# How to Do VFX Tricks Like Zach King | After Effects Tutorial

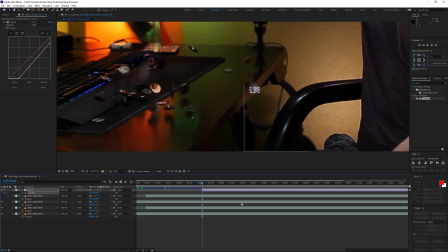7:27 right here where I wanted to appear keyframe the position of that coin and I go down and maybe three or four frames and I just move it down out of frame one nice little thing you can do is with these little tabs here you can drag it to add an arc to the
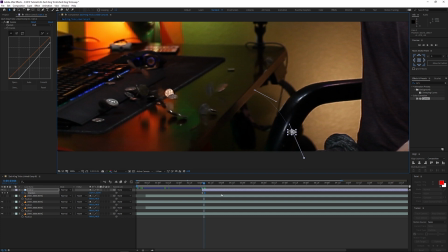7:42 path of the coin that way it looks like it's not just going straight it actually kind of goes out with a bit of velocity and then its velocity kind of fades out and it starts to dip more towards the ground one other important thing you need to make sure you do is activate
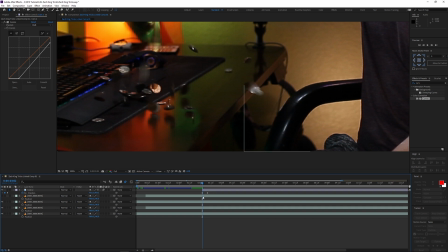7:56 the motion blur in the layer here and automatically it'll activate it for the composition in the top that way it'll look more realistic and it won't just seem so rigid and disgusting and so then it's pretty much the same process for the rest of the coins i go to where i see a
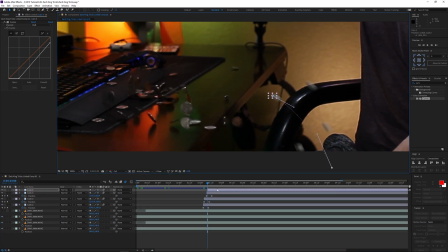8:12 coin disappear or at least where it's most obvious and i basically just duplicate this layer drag that point in time to where i see that coin disappear
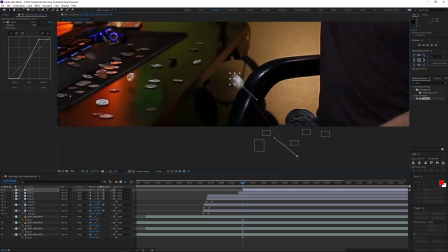8:20 and i have obviously have to reposition that coin just a little bit to make sure it works out and continues on a similar path to where
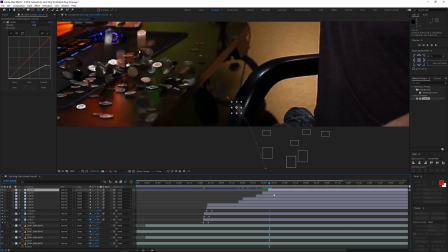8:29 the coin would have been and then i basically had that like 20 of them going down and obviously there were more than 20 coins going
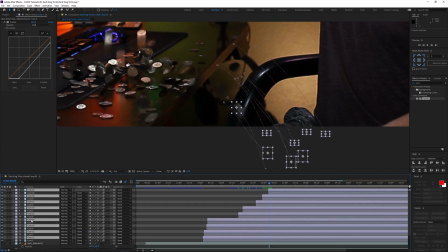8:37 behind that mask but you didn't notice right you didn't notice before so i got to cheat now what can do is once you've had a few of them
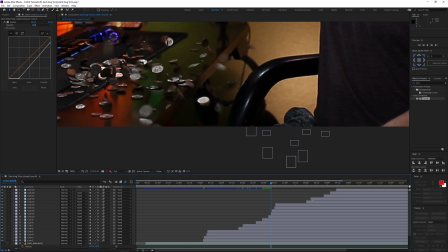8:44 done just duplicate them and drag them further down the timeline that way you can save so much of your time you don't have to do all of them individually only a few of them and also don't forget you can change the curves to make them look a little different so just add some
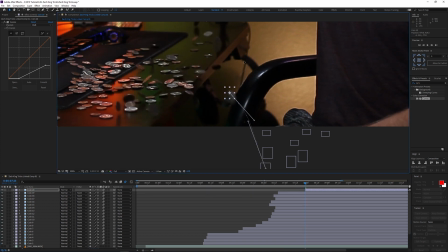8:58 variety to the coins that way it doesn't look all the same and some of them can be brighter than other coins and some of
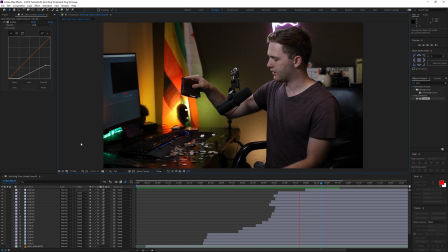9:06 them can be dark and so by the end of it you've like 20 layers or 21 layers of coins that you see and it fixes that issue it looks
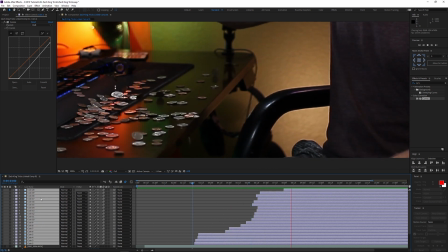9:13 like those coins are falling over through the edge here so very basic techniques but very powerful at the same time they go a long way
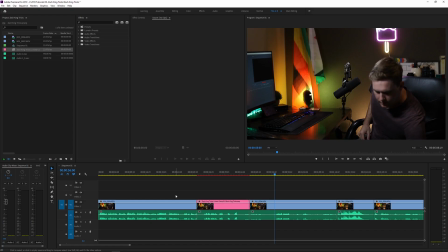9:20 very useful and then the last thing i did was when i was in my premiere pro project i just grabbed the audio from those coins falling and i just matched it up with the original take because the original take was obviously blank with no coins so that way it wasn't going to have
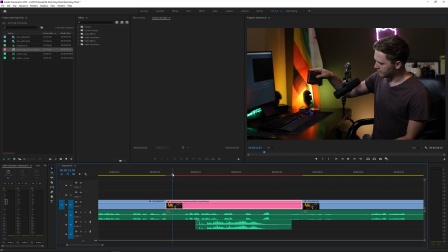9:35 any of that audio so i just dragged in that audio from the coins falling matched it up to where i thought it was going to start and then
we have that final result you know what i have a trick here it's uh okay uh this is a little too much i mean i guess i can keep going more money the better
all right so now that i've cleaned everything up that's pretty much it quick and easy uh my desk is completely ruined i regret that so much but whatever the things i do for the videos if you guys enjoyed consider subscribing stick around for the future leave a like it'd really help the channel out i have a lot of stuff on my store there's a shop on marieffilms.com shop link is in the description feel free to support the work that i do i do this full time so i appreciate any of your support there's also a bunch of free stuff if you guys are interested in that but yeah until Until next time, remember, keep smiling, keep shooting.
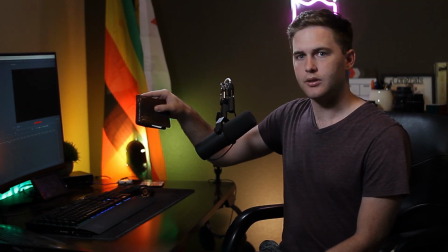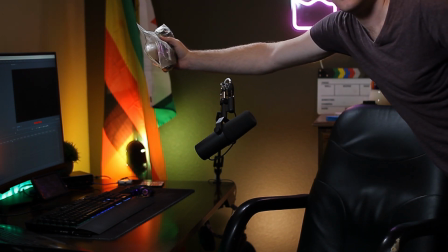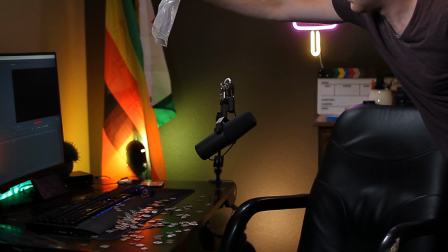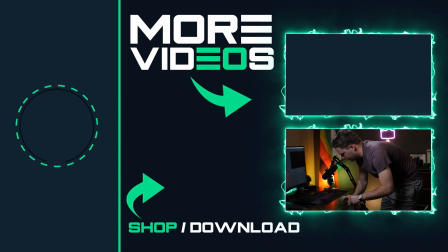want or you can just keep watching me pick up coins